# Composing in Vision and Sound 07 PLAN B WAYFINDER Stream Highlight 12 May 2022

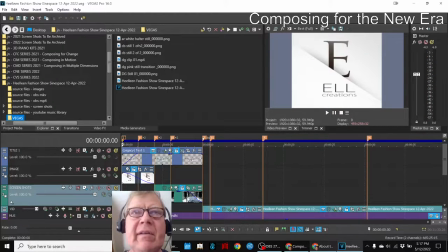248s
And we were able to synchronize it by ear and eye with
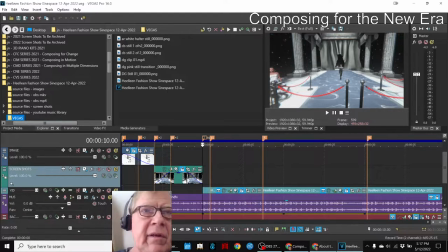255s
this music called Raga Dance of Music. So then we proceeded through this, and we had 3 models, and our design idea was each model,
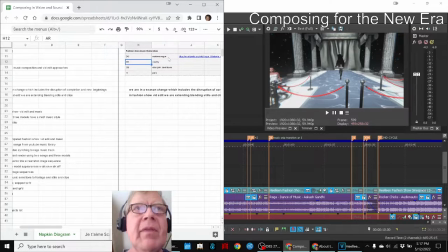267s
DG would get a Madonna Vogue theme, AR gets a country theme, and CB gets an Elton John David Bowie theme, and Helene, who is the moderator, gets a Paris theme. Well,
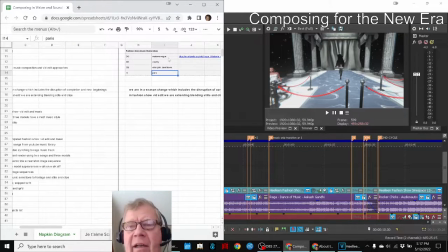282s
by theme, we mean tonatic color. We ended up using 4 pieces of music. One was very much country. One kind of doubled for Vogue and Paris. The rock one definitely worked here. And we didn't only used the rock for CB.
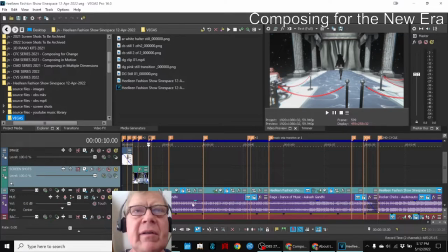299s
We used rock several places. So we ended up doing a cycle here where we did raga, clipped it, raga,
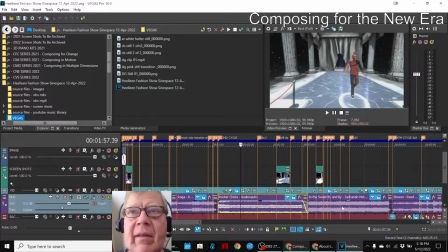306s
rocker chicks, then in the sweet by and by, which sounds like this.
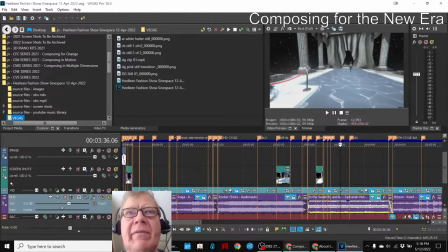316s
And that's very different from the raga. So you got rhythm and beat and the instrument timbre, very different. And then here, the rocker bit.
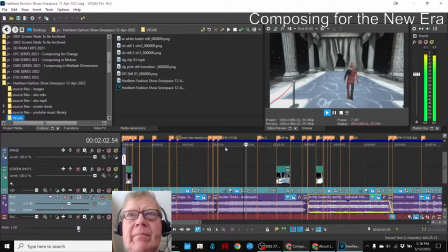And then this one is the fourth style.
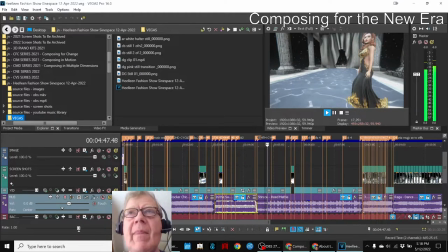So more ethereal and atmospheric, and then that went well with some of the outfits.
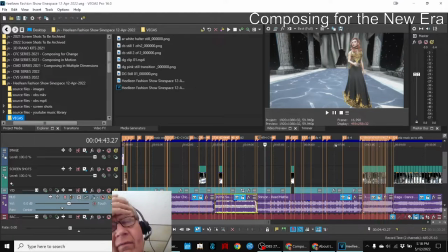353s
There were quite a few outfits, If there's any doubt how many outfits there were,
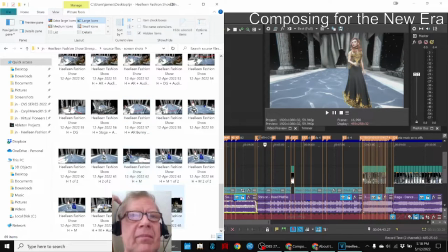360s
we reminded ourselves because we had 68 screenshots of different outfits.
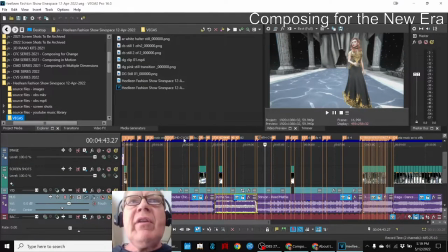366s
So the challenge at the beginning was we used footage where the model would walk on, pose, and walk off, but we knew we couldn't stand watching that for the whole thing.
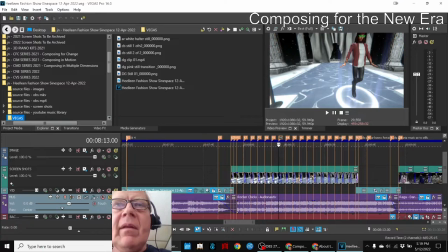380s
So then we used what we called still collages. So here we go.
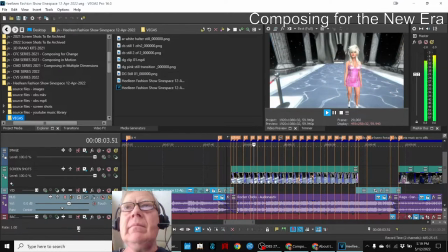So you see we reprised Rocker Chicks, and it's a faster beat, and we were putting these on about 5 second still overlaps,
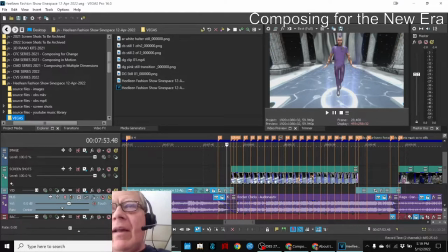409s
and we got to show off a lot more of the outfits. Then we wanted to kind of,
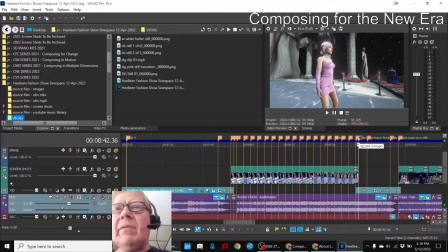414s
since we took a lot of footage, we really wanted to honor that. So here we went from which is basically a collage of stills into a footage.
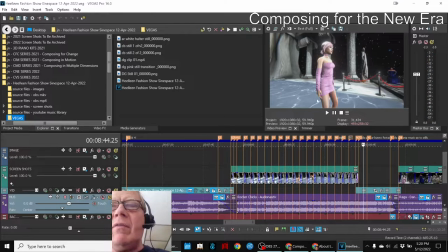430s
And you can tell when it's footage because the floor ripples.
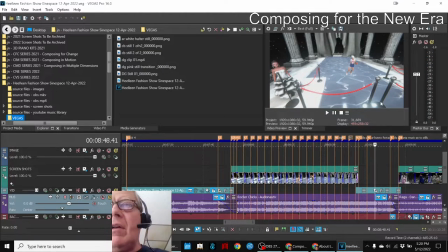438s
And this was just too gosh darn cute not to show that as well. So now we segue, that gave us a kind of a break from the stills to the footage, and now we're going to go back to the stills because we really have to, you know, cut to the chase here.
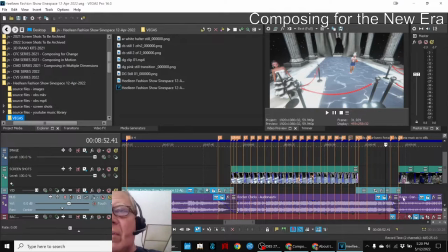457s
And you'll notice we're going to go back to the raga music because that's the music that really set the theme for us that we like.
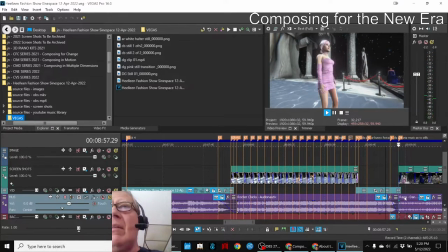465s
So we take that and segue into a still.
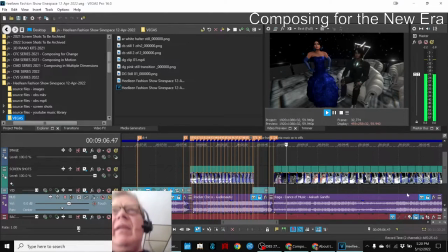474s
And then these are the distinguished guests and sponsors.
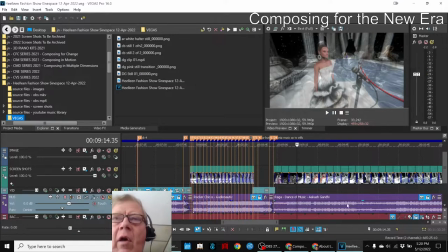484s
And so this is on a slower pace. You can see that it's a slower pace.
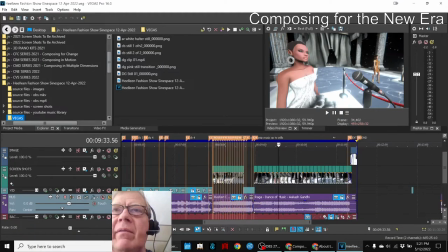488s
On the other hand, because we're not featuring all outfits, there's more visual interest.
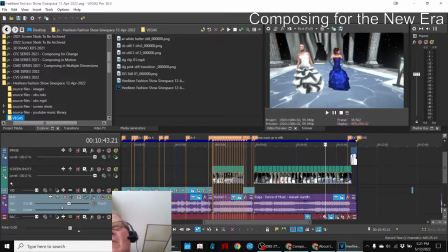494s
And plus, we know that people are going to watch this and are going to want to see, oh, I'm in there.